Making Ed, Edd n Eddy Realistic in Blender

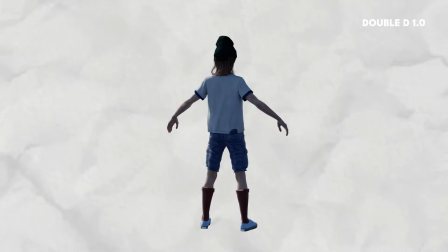I had quite a lot of trouble with Double D, I think because the clothes are pretty simple, where Eddy and Ed have quite distinctive clothes that helps them feel like the characters.
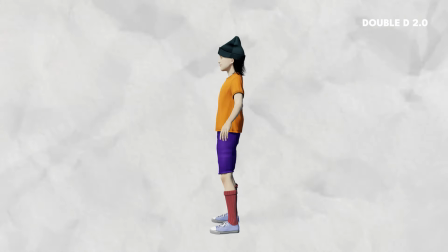Double D just has a simple pair of shorts and a t-shirt on, as well as a really wide square head and a very thin neck.
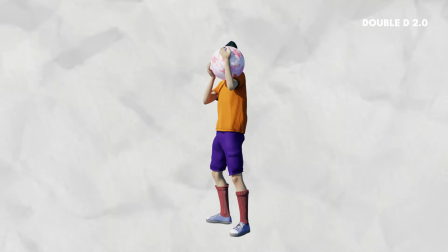But I think in the end I kind of got somewhere close. I think.
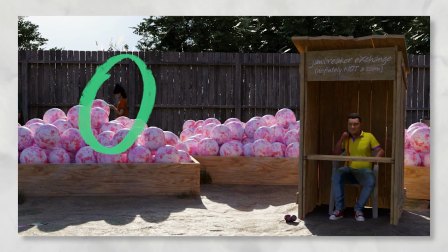I sort of hid Double D in both animations, where I just have him looking down at his phone to kind of hide that I didn't do a great job with him.
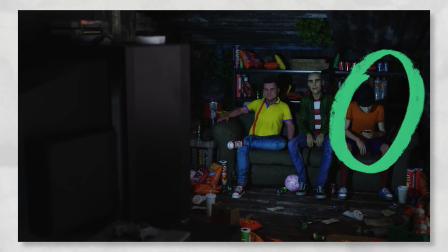After I'd built the characters, it was time to move on to the scenes.
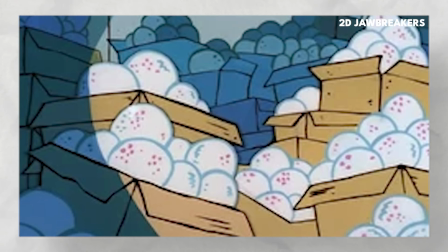Before I really knew what I was going to animate for Ed, Edd and Eddy,
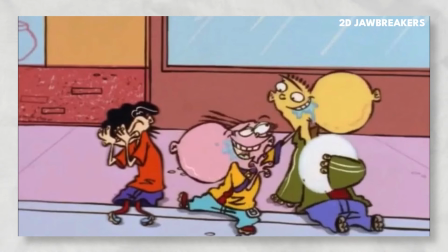I knew that one of the scenes had to involve jawbreakers, or gobstoppers as we call them here in the UK,
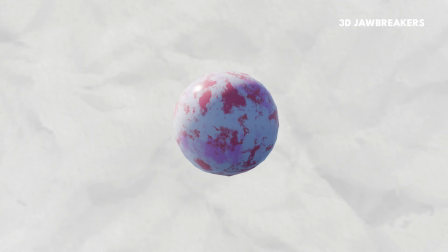both very weird names for something we're supposed to want to eat. I started with the still render I made for Eddy that I knew would have him in the foreground
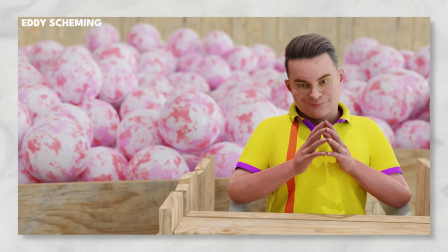looking like he's in the middle of some kind of scheme, and a giant pile of jawbreakers behind him.
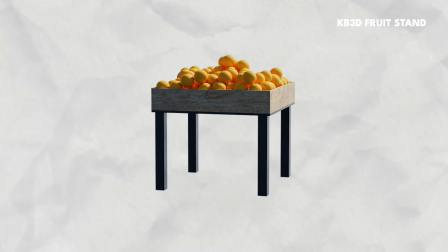So for that I posed Eddy and got this grocery fruit display stand from Kitbash 3D's Neighborhood Stores kit,
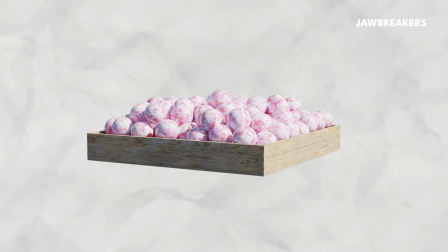and scaled it up, and I swapped the material of the oranges for the jawbreakers.
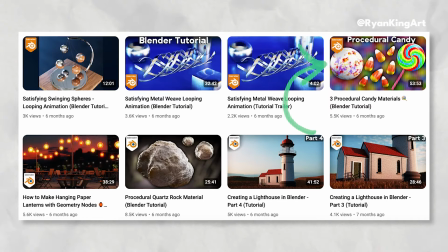The jawbreaker material is made from a Ryan King tutorial, which is really simple to follow and gets you a material where you can change the colours, texture and size of the markings.
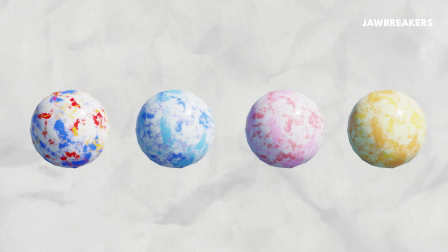Building that scene and dialing in the materials and lighting and making his little sort of wooden desk that
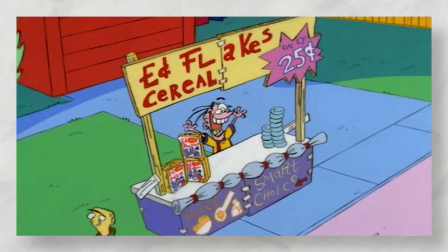looks sort of like something from the show helped me kind of just expand on that idea for the first animation.
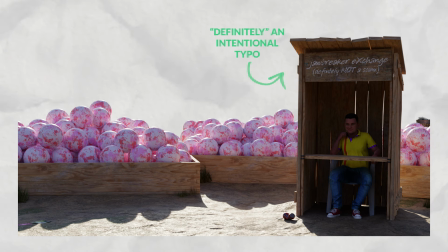I built out Eddy's desk into a little sort of shack, added a sign making it clear it wasn't a scam.
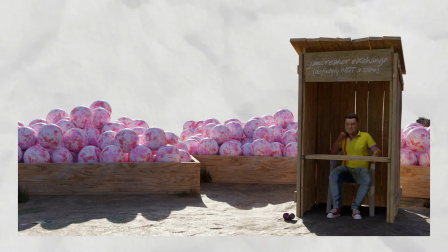I took the background and lighting setup from the main render I was working on with Ed, Edd and Eddy in front of the fence,
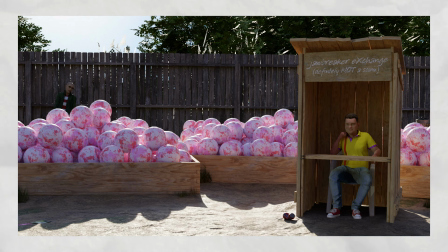and just animated it so Eddy was kind of sitting there looking like he was up to something. Double D would walk past on his phone, and Ed would be carrying in a giant jawbreaker.
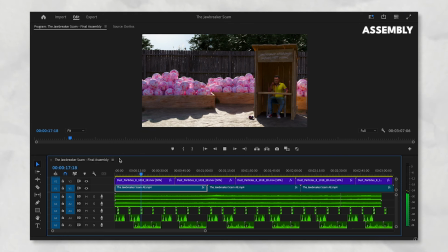Once it was rendered, I added some audio, some camera shake, motion blur, altered the colours a bit, and it was good to go.
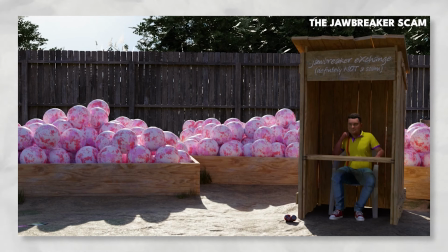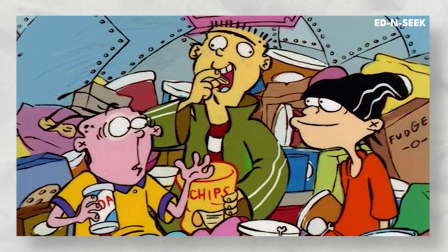When I was rewatching Ed, Edd and Eddy, I saw the hide and seek episode, and I remembered how cool I thought that was as a kid, and to be honest, I still think it's really cool.
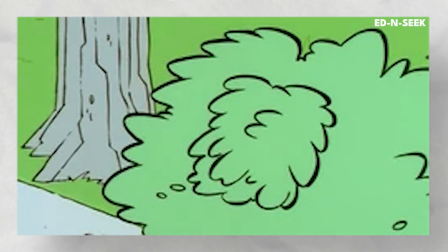The perfect hide and seek spot that had loads of snacks inside. So after rewatching that, I got to work on making an updated version.
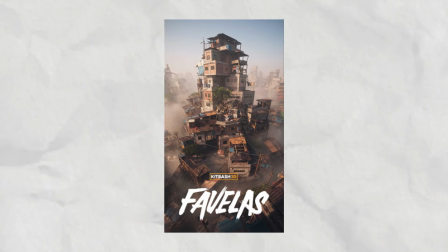I started with a bunch of wooden frames and metal panels from the Kitbash 3D Favela kit, and built out this sort of small enclosed area. Once I'd done that, I threw in a sofa and a giant TV, because I figured it would be much easier to animate them just sat watching TV than to show them eating all these snacks.
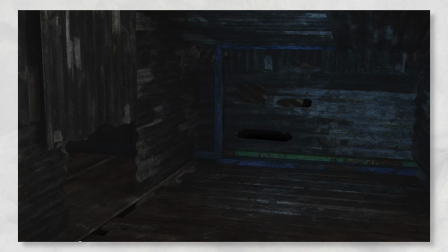So that was a bit of a cheat, but I wanted to make the hideout have a bit more to it anyway. Adding all these leaves sort of sticking through here and there helped make the scene feel a bit smaller and emphasize the scene from the cartoon that I was sort of remaking.
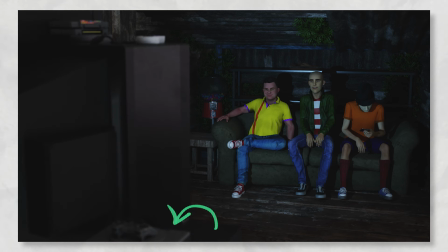I put in a PS1 in there as well, as it was the top games console in 1999, the year Ed, Edd and Eddy started.
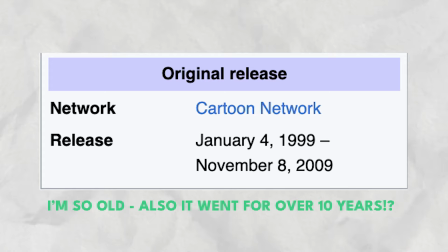Then I just added in the characters with some pretty simple animations of them just sat watching the TV, or in Double D's case, sat looking down at his phone.
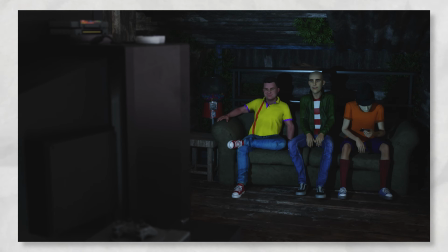And then I got to work adding the snacks.
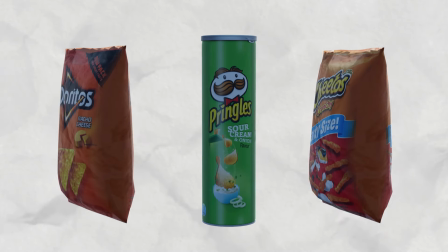This was a combination of a bunch of assets I already had from different projects, some I made from scratch, and some new ones that I bought just for this.
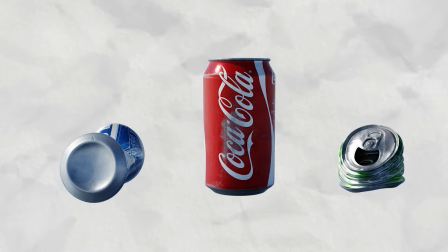And after thinking I was finished a few times, only to realise I needed to add way more junk and snacks to the scene, I eventually got there.
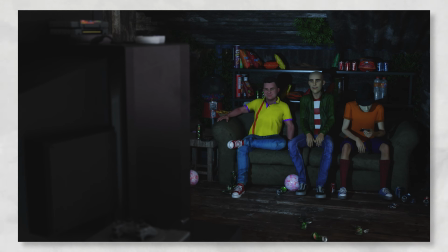I still think there could probably be more on the floor around them, but I tried a few versions where there was a lot more and it just got a bit distracting. And your eye didn't really know where to go, whereas I think this version of it, you kind of look at them and then look at the snacks around them. I animated the light on the TV to go up and down in intensity,
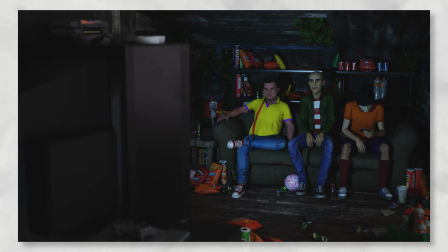which I varied a bit more once it was rendered to make it look like something was really on the screen.
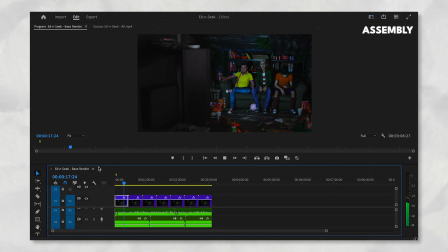I added in some audio, camera shake, motion blur, and changed the colours a bit, and it was good to go.
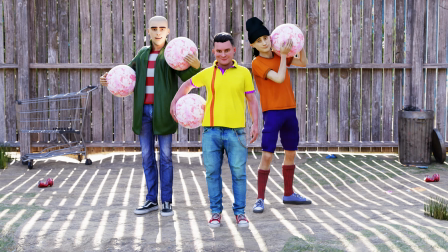This was another really fun project to put together, and a good follow-up to my Dexter project that was thankfully a bit simpler and didn't involve any giant robot fight scenes.